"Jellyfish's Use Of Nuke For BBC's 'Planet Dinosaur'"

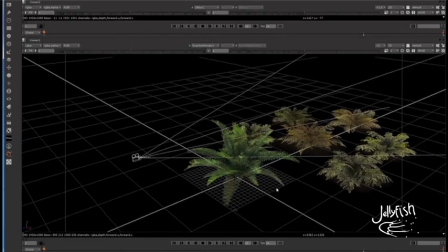6:23 And And we also built quite a lot of these assets, you know, we ended up building trees,
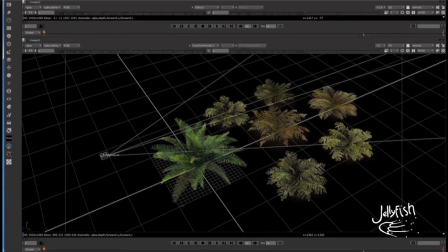6:28 ferns, rocks and so on, all in Nuke. And it did help to take the load off the guys.
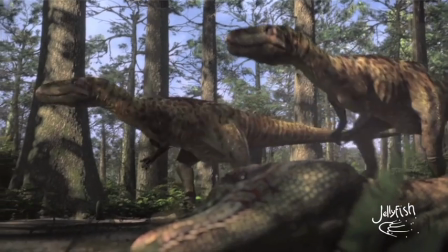6:37 Next, we talk about, I'd like to talk about blood, which we added to the dinosaur skin to add a bit of gore to the whole shot.
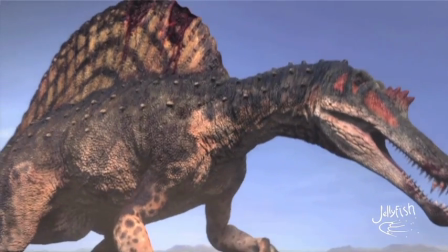6:45 And we did again this in 3D,
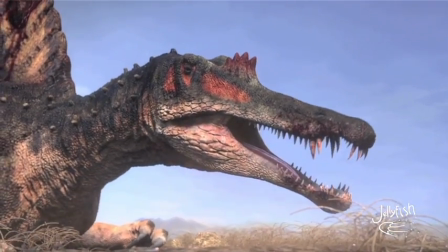6:48 but it was time-consuming to do re-renders, to get the timers right, to work across shots.
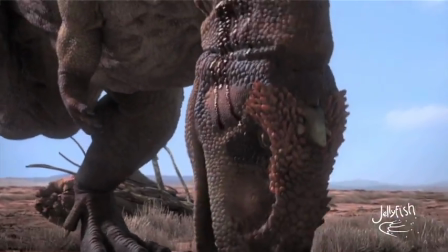6:55 So we picked this up in Nuke. So we started to add this blood.
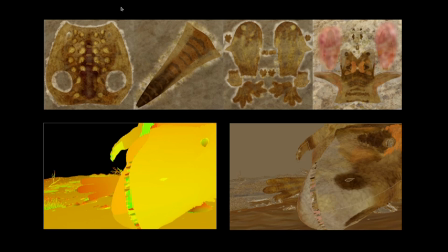7:04 First of all, we got the texture map from 3D, which is the pelt, and we projected it through the UV pass. The pelt map was attached to the UV pass through the ST map and then we could interactively place mats.
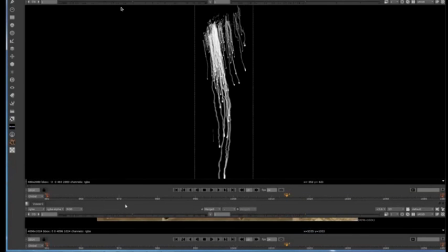7:23 OK, so we went out and we shot some ink running down a whiteboard and some milk running down a blackboard. And it gave us a really clean, clean mat.
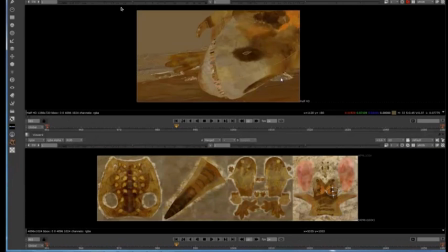7:35 And we could then take that and place this interactively on the pelt map in UV space. and
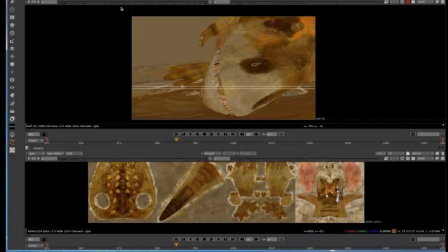7:42 we could do this quickly and all artists could do it and we could lay it out across the shots quite fast.
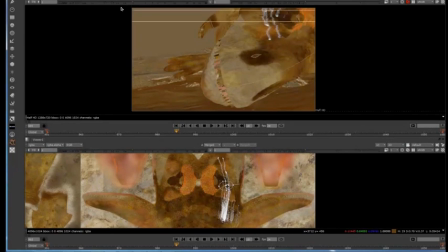7:50 We can see here, we can retime the shot, we can position it and we can make sure the blood travels further enough down the face to make it feel like the dinosaurs are bleeding.
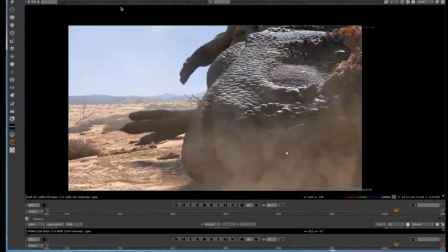8:08 So once we're happy with our map,
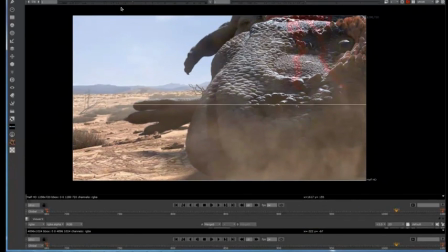8:11 we can take that into our final comp and we can start to add color we can displace this using this map and we can we can also add highlight the specular and
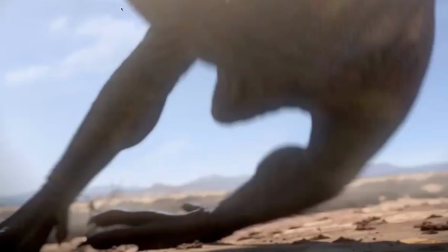8:23 get that in to add wetness and as you can see it works quite nice
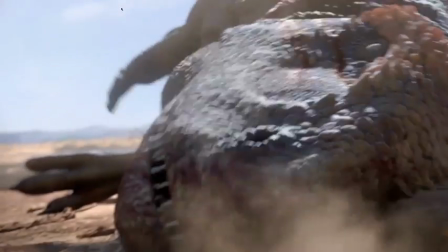8:27 and adds real detail to the to the dinosaurs so
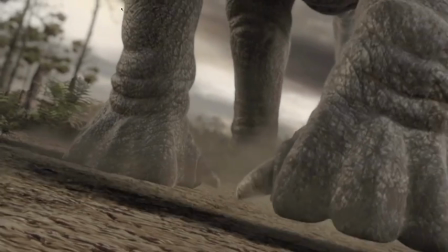8:35 next I'd like to talk to you through how we did some of the dust shots in Nuke.
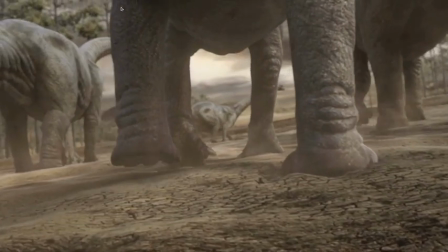8:40 Again we did some of these in 3D to generate these, cache them,
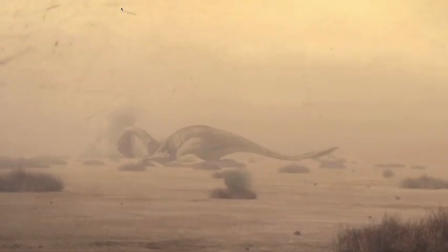8:45 big particle sims and then retimed them to work for footprints and and so on.
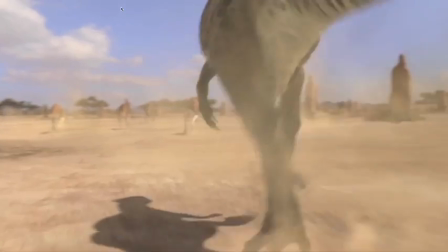8:50 It became quite time-consuming so we again picked this up in Nuke and it worked really well for us.
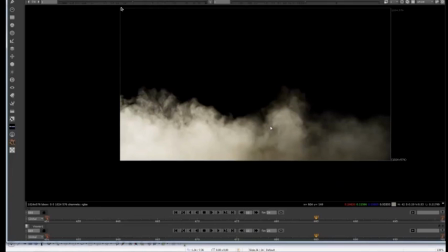8:56 As you can see there we've got some nice shots using these dust footage.
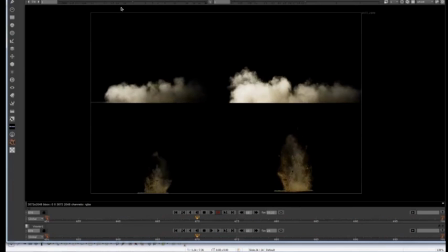9:05 We took dust elements a lot like we did with the blood mats and we got full as earth, dust charges, some really nice effects.
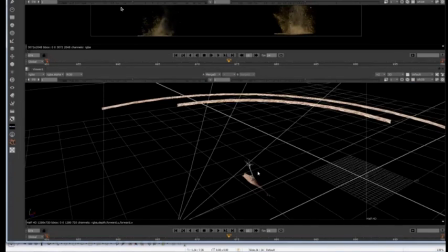9:14 We could then plug in the point to position pass and work out exactly in 3D space where the feet touch the floor.
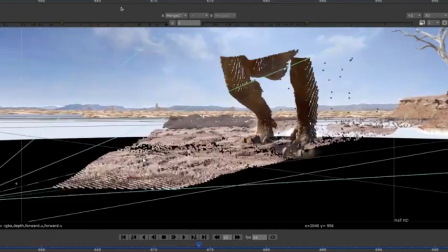9:23 We wanted to get a sense that the dinosaur was part of the environment and also the environment was reacting to the dinosaur.
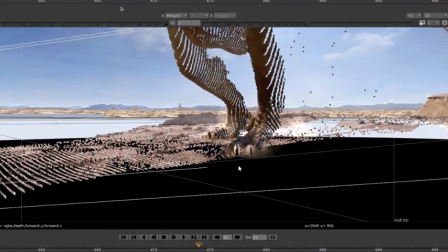9:32 So we could take these live action bits of footage.
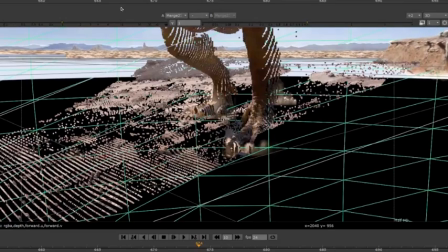9:37 We could place them on cards or geometry and we could really nicely and interactively place them in 3D space.
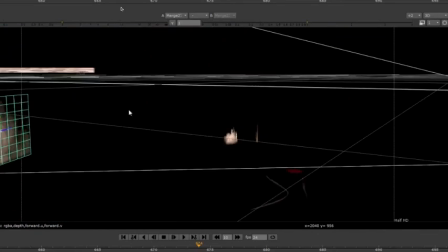9:46 We were also, out of the three hours that we delivered, we were doing three of the, one of those hours would be stereoscopic.
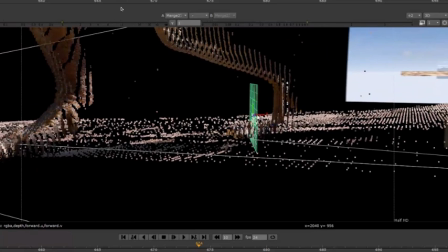9:53 So we wanted to stereo proof the future of the program really and this helped us to do that.
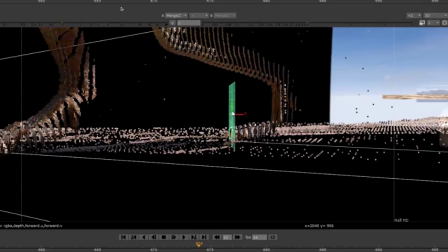10:00 It's accurate, versatile.
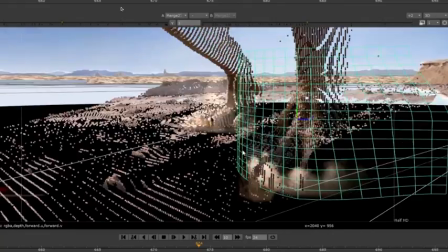10:03 And again, we could wrap these up into gizmos and spread them across the studio so everybody could use them and just simply re-time them to work for their shots. This takes me to the end of the tutorial. Thanks again for having me and it's been great. Cheers.